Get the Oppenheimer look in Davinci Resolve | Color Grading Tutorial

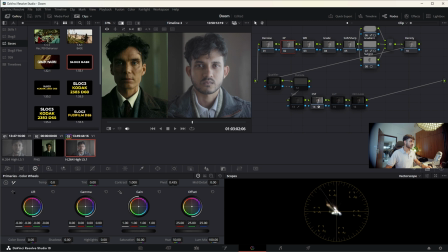4:09 So I think the lift needs to go down quite a lot for this. I think -7, -8 would be fine. And the gain is absolutely fine, I feel like. The gamma can sort of be going down a little bit. The gain can come up just a tad bit.
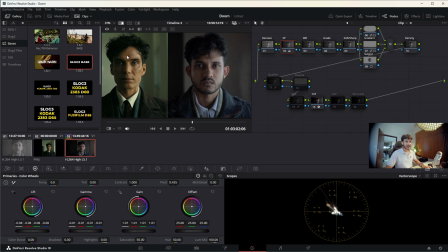4:28 They have a really good catch light in his eyes that I did not, that I honestly forgot to keep. That would have been really great. Okay, perfect. So now going into the white balance, I think
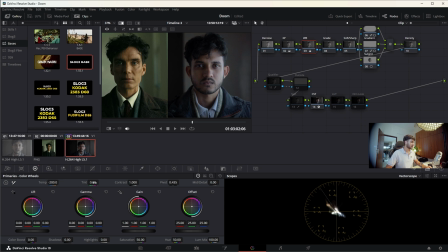4:43 little less temperature and add in a little bit of tint is what we want. But I'm going to come to the white balance part later because it is going to change a lot depending on the grade. Right, so in the grade, I'm going to add a little bit of green in the gain
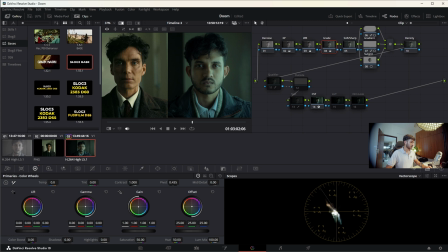5:04 and add a little bit of yellow as well in the gain. I think that's too much green. That's good. And add a little more yellow. I'm just looking at the background mostly, because the skin texture and the skin tone we're going to take care of later.
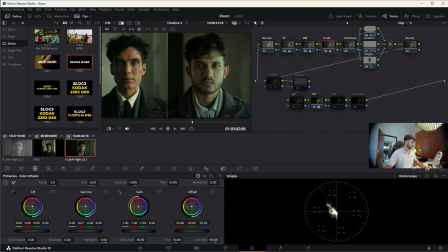5:25 Okay, in the mid-tone, I'll add a little bit of red. So the skin tone is sort of managed. In the lift, I will add a little bit of green. I don't think lift may green is needed. I'll increase the lift just a little bit to get that kind of a faded look, you know.
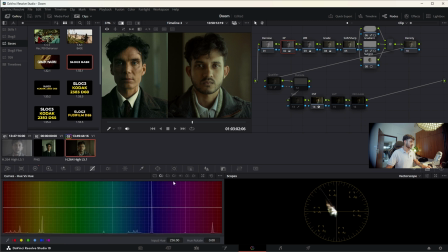5:43 Or I'll just do it with the curve. Okay, I'll go to exposure, get to the curve, this curve, create something over here and just increase it and just point it upward a little bit so that we get a little bit of a faded look. Perfect.
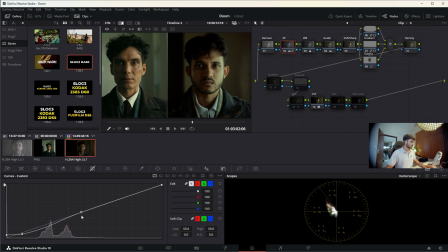6:01 Now we will of course try to make the S curve just slightly, nothing too much. I will keep the contrast that is going on. And coming to the grade, I think this looks pretty good.
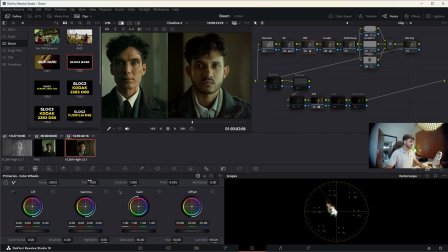6:17 The background does not look the same color though. So coming to the white balance, I think we can add a little more tint to this shot. Okay, so we have this shot. I think the background is it needs a little less of this and a little more of this. I feel like I think that is okay.
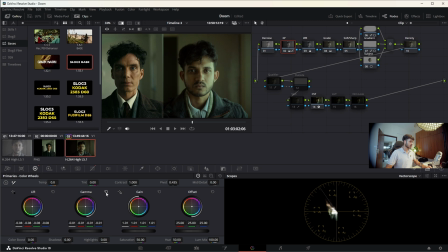6:38 I think the exposure of the gamma can come up a little bit. Okay, that looks cool. I think we should have had a little more contrast between the two sides of the faces, because he does not have any light, almost any light on this side of the face.
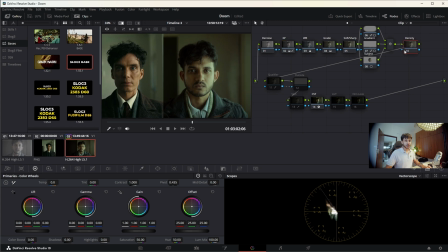6:52 So yeah, that's one problem that we had. So now moving on to the density, I'm going to increase the density just a little bit. By the way, you can look at how I work with density and the cinematic saturation in this particular video. But other than that, we get a little more like blood flowing into the skin. This is before and this is after.
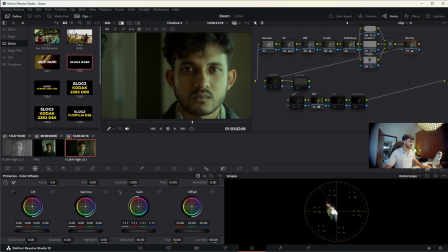7:08 You can see in the skin. I'll increase the gain just a little bit more. This is before, this is after. So it adds a little more texture, a little more warmth into the skin. I am losing my words. This hairstyle looks ridiculous, but yeah, okay.
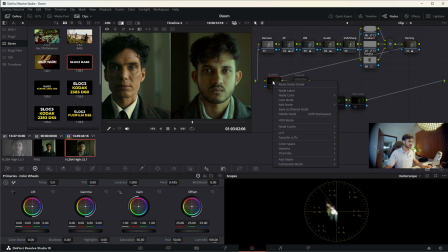7:25 Now let's get to the skin with this qualifier node. I'm going to reset the grade of this and try to get the skin tone, because the skin tone here is not green. It is completely different. So it has to be a mask. I'm going to get the skin tone over here. Let's see how the mask looks like.
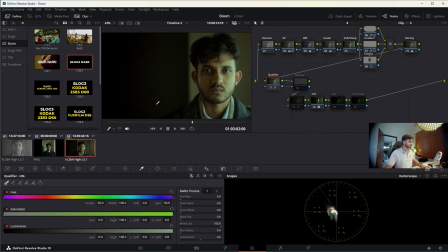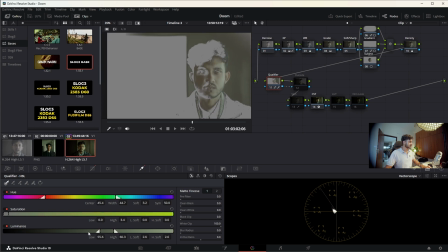7:49 The mask looks pretty decent. I'm just going to get rid of the background. I don't really want the background much. Yeah, I think that looks good. I'm going to increase the pre-filter just a little bit and the blur radius just a tad bit. And let's get our comparison going once again.
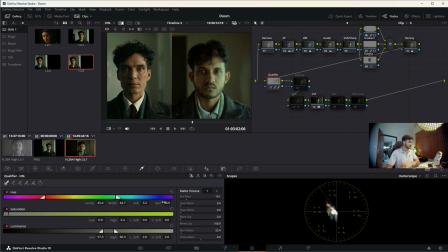8:06 Okay, not that. Comparison going. And in this, I need to add, I feel like, a little bit of orange. I think that is the color.